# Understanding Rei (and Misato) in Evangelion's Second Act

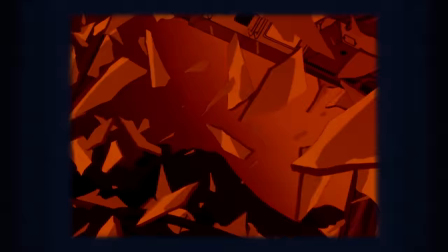(12:15)
The ensuing battle never reaches the heights Hideaki Yano originally wanted,
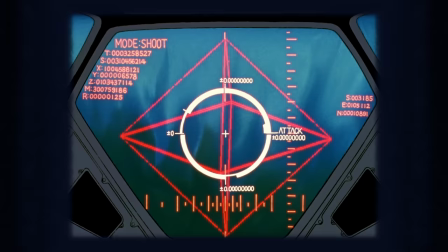(12:19)
as time and technology constraints forced Gainax to make this more of a straightforward shootout as opposed to an evolving duel.
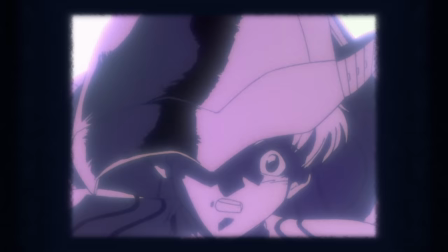(12:26)
Still, the tension is palpable as Shinji misses his first shot and Rei steps in to defend him, making good on her promise to keep him alive.
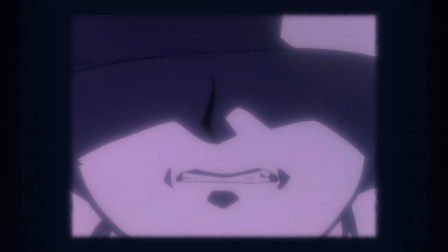(12:33)
And like his last battle, once Rei's life is in danger,
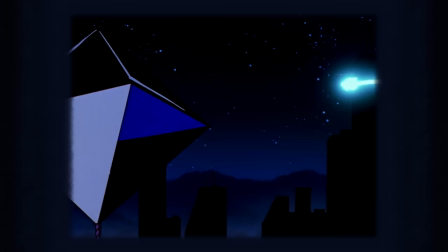(12:37)
Shinji doubles down and annihilates the threat, turning Ramiel into the weirdest donut I never want to eat.
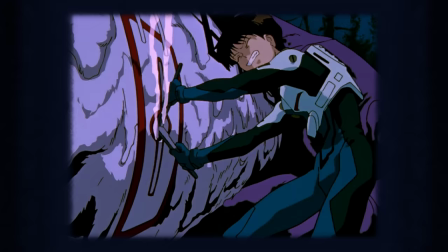(12:44)
Yanking her from the wreckage, Shinji endeavoring to break through Rei's steely exterior and open the entry plug is a familiar sight,
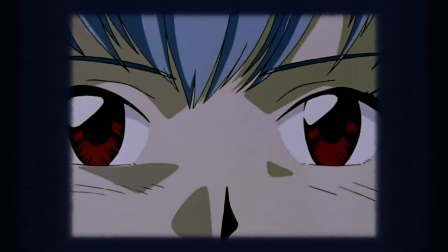(12:51)
and the parallel between him and Gendo is only strengthened with this half-second shot when Rei begins to associate Shinji with Gendo's positivity.
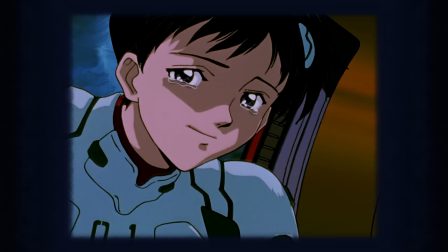(12:59)
What's more, I always assumed Gendo's smile here was when he saved her from the entry plug, but that can't be as he's wearing his glasses.
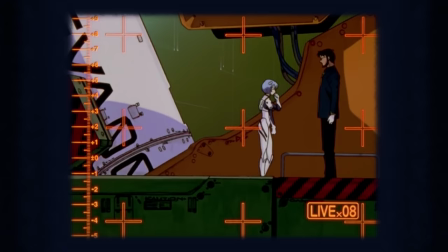(13:07)
But the only other scene in which he's smiling is before the Eva test, when Shinji is eavesdropping.
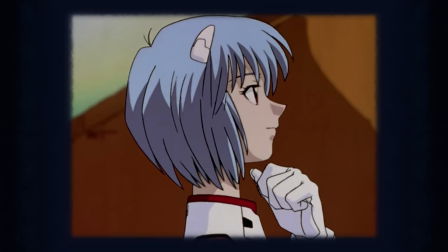(13:14)
So the very interaction Shinji was jealous of and bewildered by is the one Rei refers to when associating Shinji with Gendo's goodness.
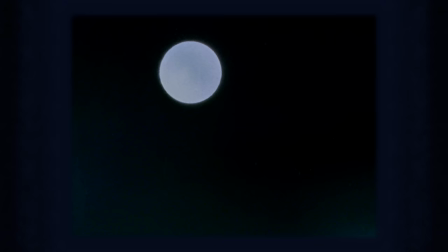(13:22)
The following wide pan angles up to the full moon again, and we end the episode on good terms.
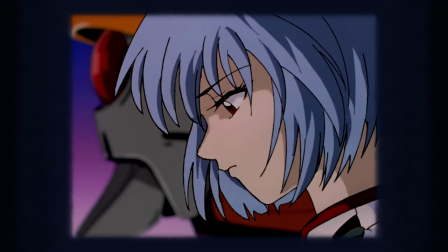(13:28)
I'm going to point out that Shinji doesn't overcome the angel or his jealousy of Rei and Gendo's relationship without Rei's help.
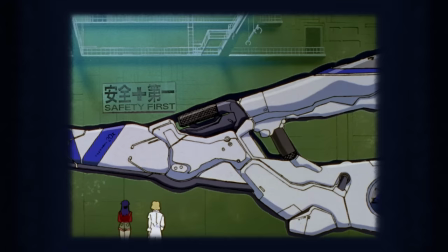(13:35)
And while Gendo, the father, runs NERVE and oversees the mission, the operation itself is manufactured and run by Misato, the mother.
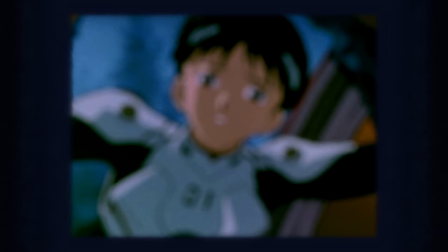(13:43)
Shinji's strength is again brought out by his need to defend others, and Rei's particular coldness means Shinji can't use her like an emotional bounce board. He's got to figure things out and decide on his own. Just goes to show the real message of this opening chapter.
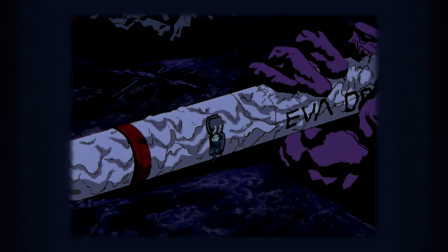(13:56)
Nothing makes an introvert an extrovert like an introvert who's more introverted. But then again, I suppose they're only human. So, this episode is just brilliant all the way around, mostly world building, which is boring.
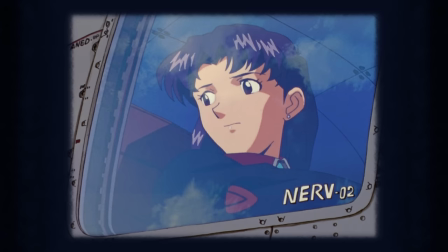(14:14)
Unless you're like me and you find it absolutely enthralling for no reason.
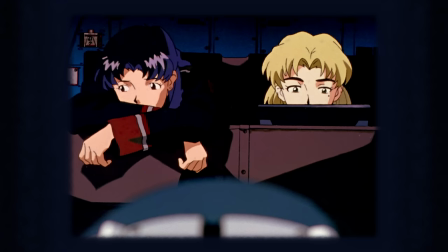(14:19)
Evangelion takes the best approach, of course, and focuses on the fact that world building is character building.
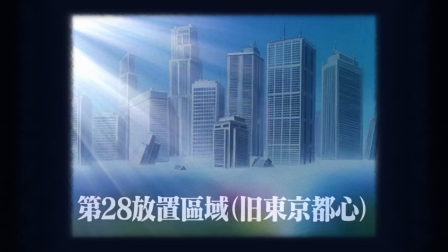(14:25)
Surroundings are a mirror reflecting who someone is, the world is just a mirror that remembers.
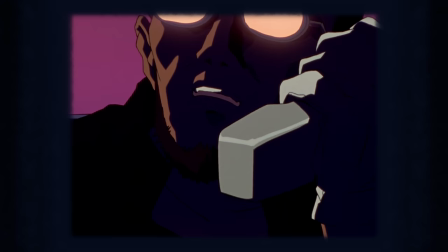(14:31)
The opening shot gives us a healthy dose of foreshadowing, not just with the secret photos of the jet alone,
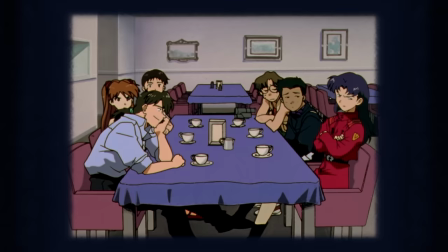(14:37)
but with Kaji's voice over the phone, foreshadowing his character, his attitude, and his job all before we see his face.
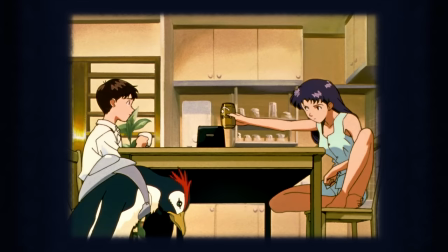(14:44)
We get our title card, and the first proper scene showcases Shinji and Misato going head to head with snappy dialogue over breakfast. Last episode we saw his compassion and strength displayed during a high pressure situation, and now we see his sarcasm and independence in a low pressure situation, demonstrating how the events he's been through thus far are shaping him into a more rounded person.
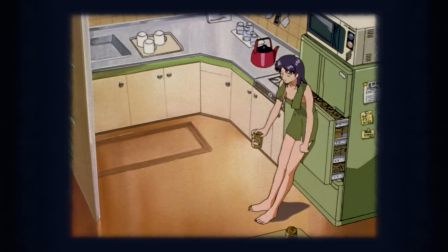(15:05)
And the audience isn't the only one to realize this.
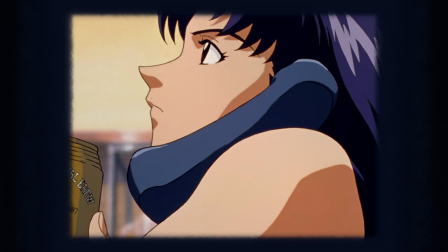(15:08)
Misato notes Shinji's sarcasm, delighting in his outgoing development, and the scene bookends itself with the same toaster shot that let us in.
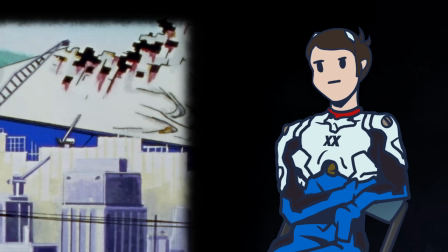(15:15)
Our next shot, whoa, whoa, whoa, that is... technically a public autopsy.
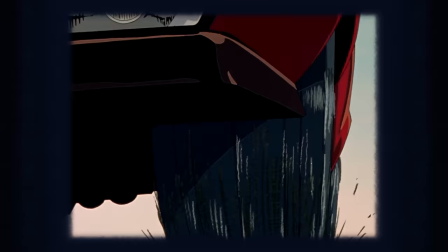(15:21)
For real, Ramiel's deconstruction helps with the aforementioned streamlining of the narrative, and I mean, what a visual.
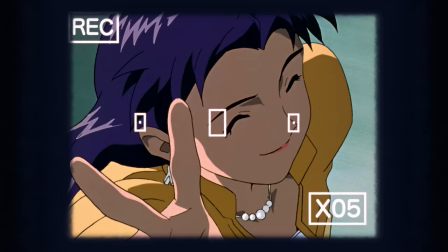(15:27)
The rest of the sequence is pretty cool too, highlighting Misato's casualness with a peace sign even while she's all dressed up.
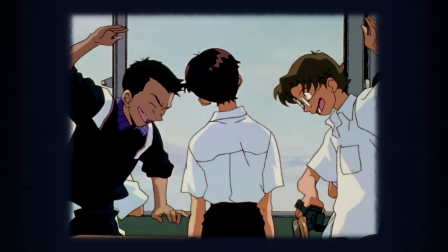(15:34)
Shinji is not impressed, so Kanosuke and Toji let him know that they'll take her, I mean take it from here.
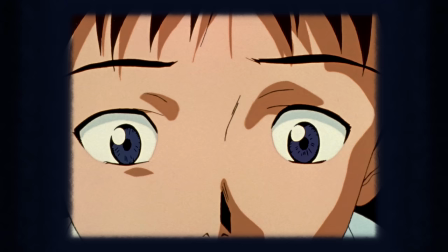(15:40)
Alright, this next scene is what I'm talking about.
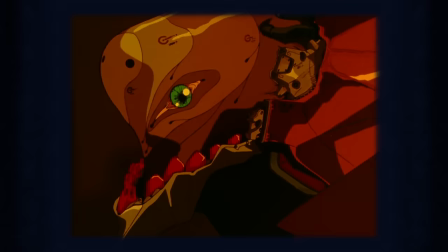(15:43)
Ida and Suzuhara's comments about keeping Misato safe segues us into Shinji's thoughts on the Evangelions and their purpose as defensive weaponry.
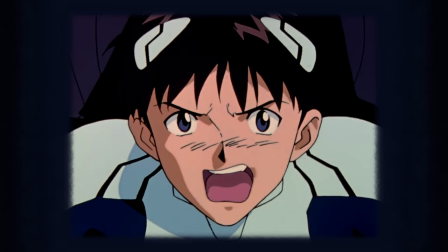(15:51)
Both a thought that could be applied to Unit Zero and Rafe previously, and the upcoming stalemate against the JA.
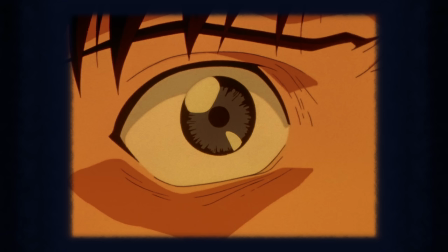(15:56)
Furthermore, Shinji has a flashback to his first sortie and the Ava's eye,
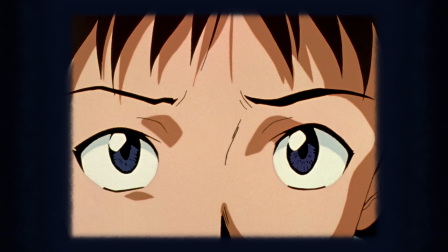(16:01)
which is still green despite the surrounding imagery now a dull orange, like the LCL fluid he also mentions.
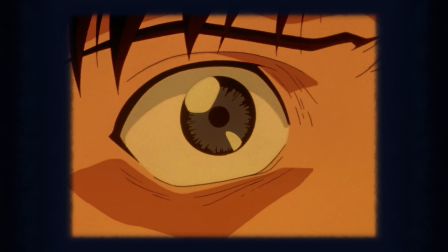(16:07)
The scene recolored tells me that Shinji thinks about this event differently than when he first experienced it, and seeing as it isn't red,
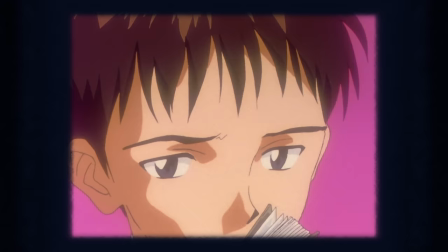(16:14)
we can assume he's learning and growing from the experience, not letting it strangle him.